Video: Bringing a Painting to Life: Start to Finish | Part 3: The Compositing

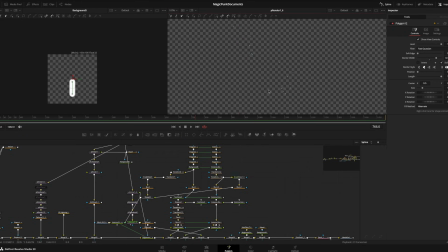It's very, very slight, but it's a very intense, it's a very intense particle system. Then I applied an X glow to it, so I really, really didn't like myself. And then adding a defocus to it, so it gets this really nice lens blur effect with that X glow on top.
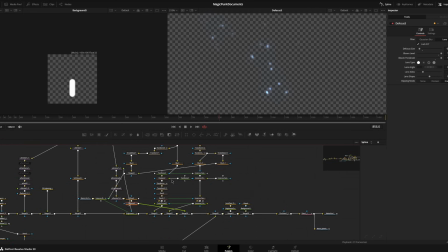And so if we bring this all together, the fire of the arms happening here, on both sides of the arm happening here in this area,
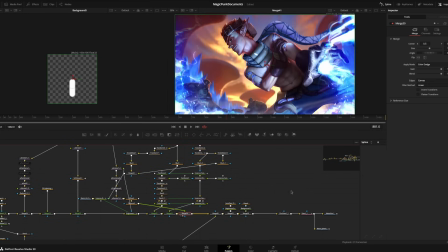get merged down here, and then we bring in the particle system from the fire, from the tattoos, and it just adds a lot more life to this area of his body. Because again, I have to recreate the look of the painting as closely as possible while adding movement.
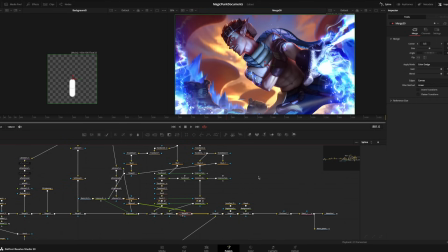It's not as simple as just copy pasting the PSD in here.
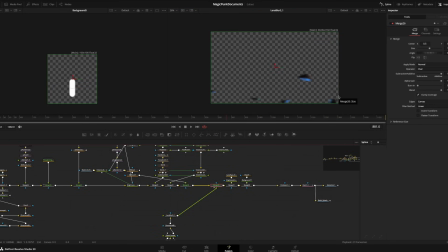I wish it was. And finally, there are rocks in the foreground, and I layered these on top of everything, so that way it breaks up the foreground a little bit.
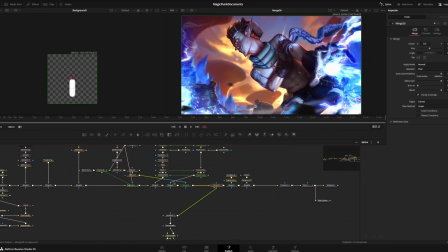Oh, look at that. Lovely. Broke my GPU. Great. All right, that updated. Now that we're back and I can see my picture again, you can see where it's all coming together. All the particle systems working together, everything's flowing. Let's add in that nice lens flare from earlier.
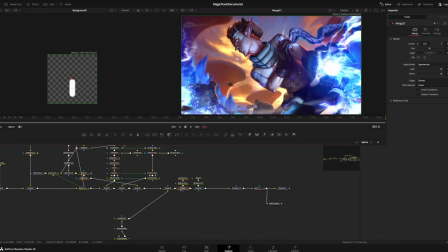And again, this is tied to the movement and shaking of his hand, just like the ball from earlier, that solid X glow ball. That thing is tied to the lens flare. So everything, all the light, it all moves, it's dynamic, it's awesome. Added a slight vignette again, film grain, and my signature.
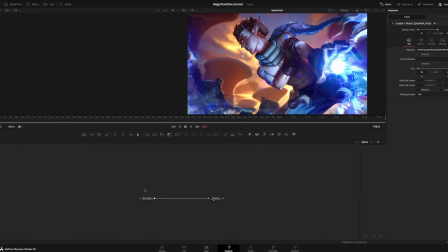I export it from Fusion as EXR files, and then I bring it back in using a loader node, which reads EXR files, composite files, and now it just plays back buttery smooth, well, relatively,
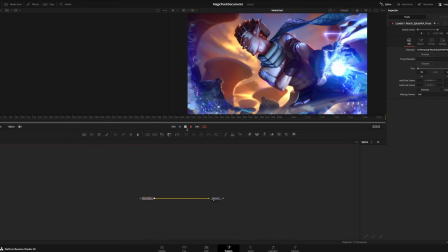compared to earlier, right? This is much easier on my computer, and now it reads it perfectly fine.
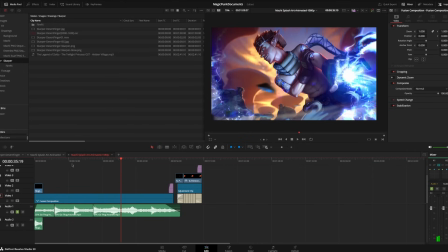So at the very least, I can see the motion, I can see how everything's working, and then I have to find the right music track, and that was just a matter of genre hunting, basically. But this is from the game Wildstar, which Magic Punk takes a lot of inspiration from, and so I thought it would be appropriate. I think it's good, and here's the final.
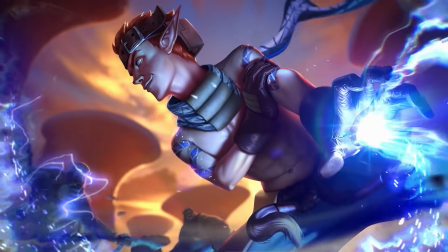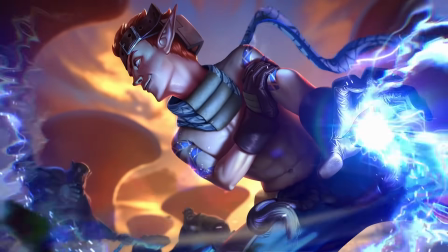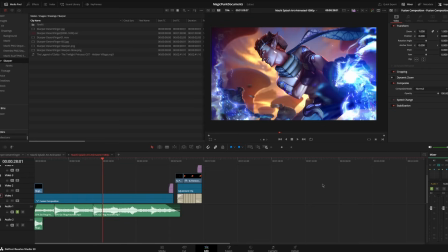Cool, guys, that's the end of it. Hope you enjoyed this journey through this process of how I did this all together. I mean, this was probably 200 hours worth of work. It was a big project, just fun on the side, but I learned a lot. I'm really happy with how it came out. I hope you enjoyed as well. If you want behind the scenes looks, go to Patreon, and I'm going to start putting all this stuff there.
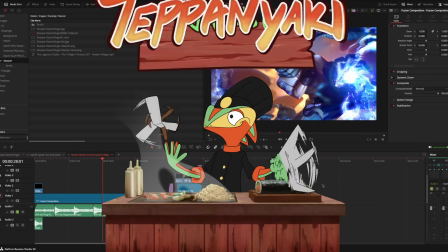I'm going to include the DaVinci Resolve file, the Fusion file, the Moho file, everything that you've seen me do here, you can have access to as well.
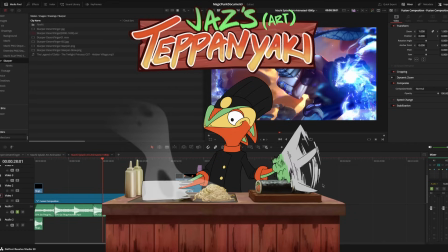Once again, if you like my work, consider supporting me on Patreon, like and subscribe, and as always, go and make good art.